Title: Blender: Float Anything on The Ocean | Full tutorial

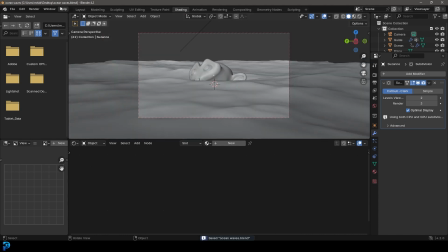And what I'm gonna do is I'm gonna go render and render the image. And here we have it rendered. Let's close the render window and let's go to compositing. Let's go up here and go use nodes.
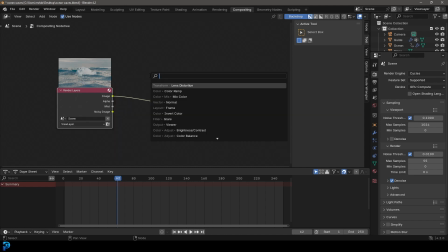And then we're gonna come over here and go shift A, search and get a viewer node.
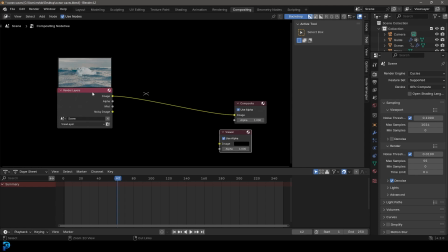If you're using the node wrangler, you can just go control shift and then left click on this and it'll do that automatically.
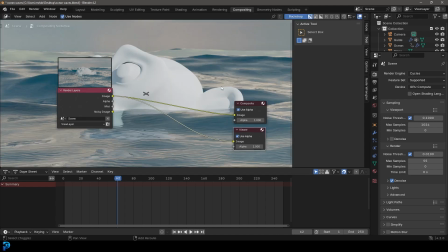But I'm just gonna take the image and plug it into here. And holding in shift and right clicking, I'm just gonna click and drag to cut these cables together.
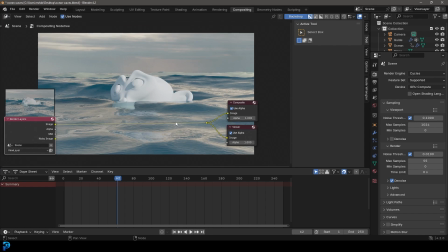And you can press V to zoom out or control, Alt V to zoom in and just V to zoom out.
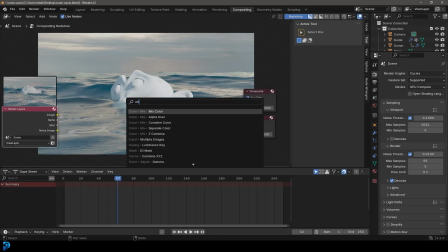And what we're gonna do here is we're gonna go shift A search and get a mix. We're gonna get a mix color, place it on here.
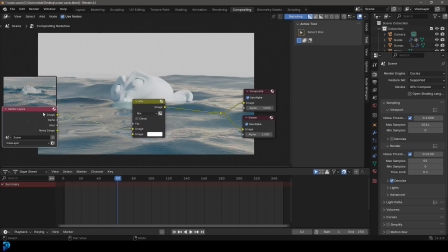And then we're gonna take this mist and plug it into the factor. And the image here should be going into the top image input.
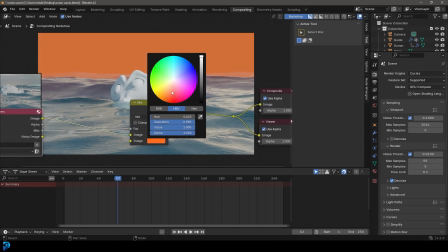So now this over here is our mist and we can make it whatever color we want. I'm gonna just keep it at kind of like an off-white.
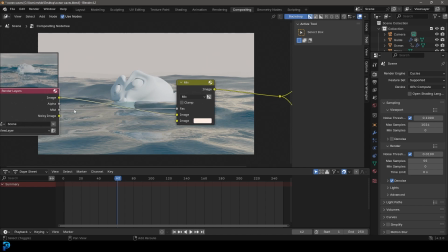And then if you wanna control the strength, you just need to come to the mist pass here and go shift A search and get a ramp, color ramp.
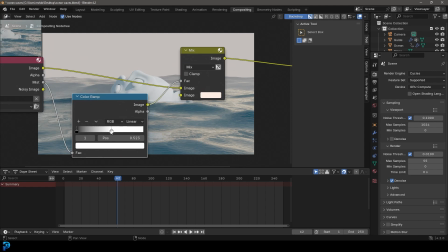Then place it on that cable over here. And now we can take these values and we can drag them around to adjust where our mist starts and ends. Okay, so I'm gonna go something like this and I'll grab this white value and just make it a little bit lighter so it's not as intense.
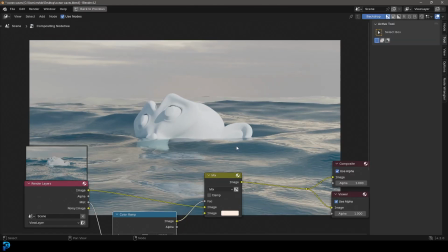And now you can see that's making a huge difference to how this all looks. So I'll quickly show you the difference just so you can see how much it improves this.
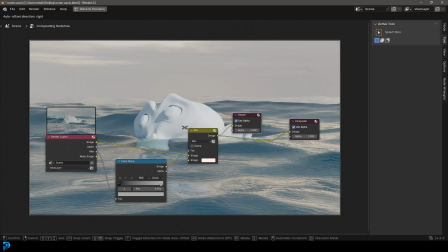So this is what it looked like before and this is what it looked like after. It's a remarkable difference and adds a lot of realism.
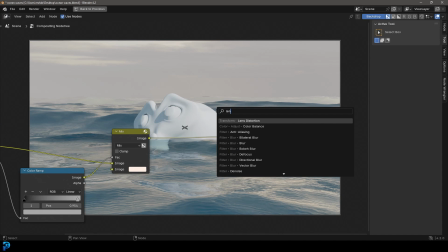If you wanted to go a step further, you can also go shift A search and get a lens distortion, put it over here, make it
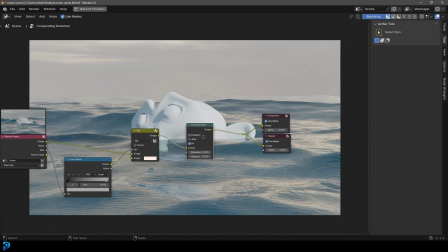0.02, and then just go on fit. And now we've got a little bit of distortion here as well, which makes it look more like a camera.
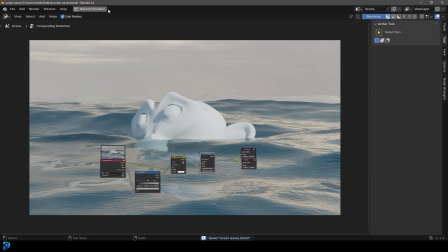And that's about it. So from here, let's go back to our layout.
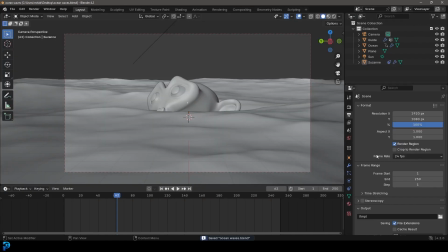Let's go to our output. And we're gonna select the destination on our computer. Now, I would recommend you render out in PNG sequences and then just composite them together.
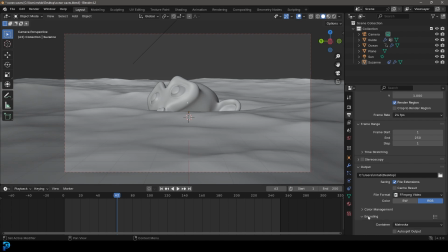But if you wanted to do a direct video, you can change this to FFmpeg video. And under your encoder, you can change the container to an MP4, which is what I render out in. But that's about it. And then just go render and then render out the animation.
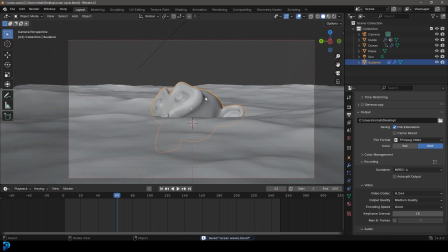Now, obviously, I'm using the monkey head here in the tutorial, just so you can kind of see it, but I'll quickly show you my original over here.
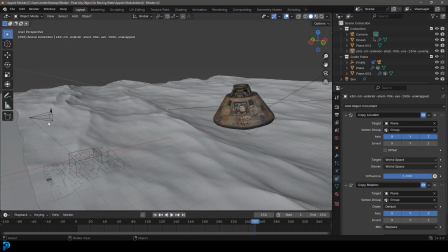Exact same thing I showed you how to do. The only difference is I also added the thing here for my camera, so it bobs up and down, but it's the exact same materials.
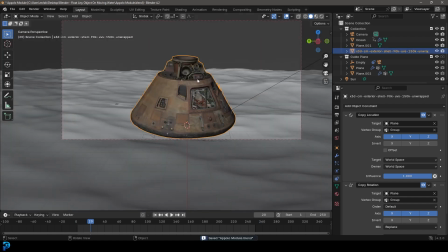And I also just went to Sketchfab and I got this model over here.
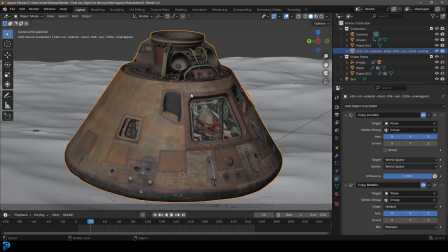So it'll be full credit to the person who made it in the description if you want to download this model as well and use it.
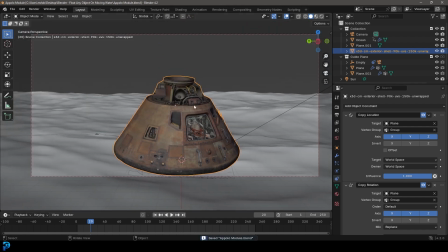But yeah, it's the exact same thing. Instead of the monkey head, you just add these constraints to this instead of the monkey head that you did, or whatever object you choose.
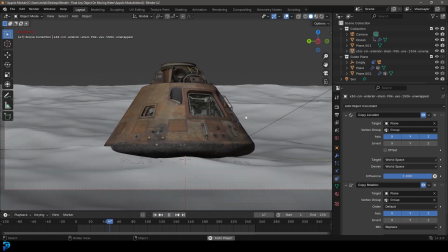So I really hope you guys have enjoyed this. Thank you so much for watching. I will be uploading the final result to my Patreon.
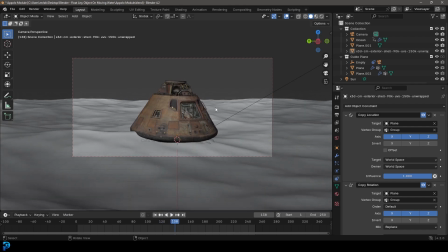That's all in the description. So I'll see you guys next time. Thank you.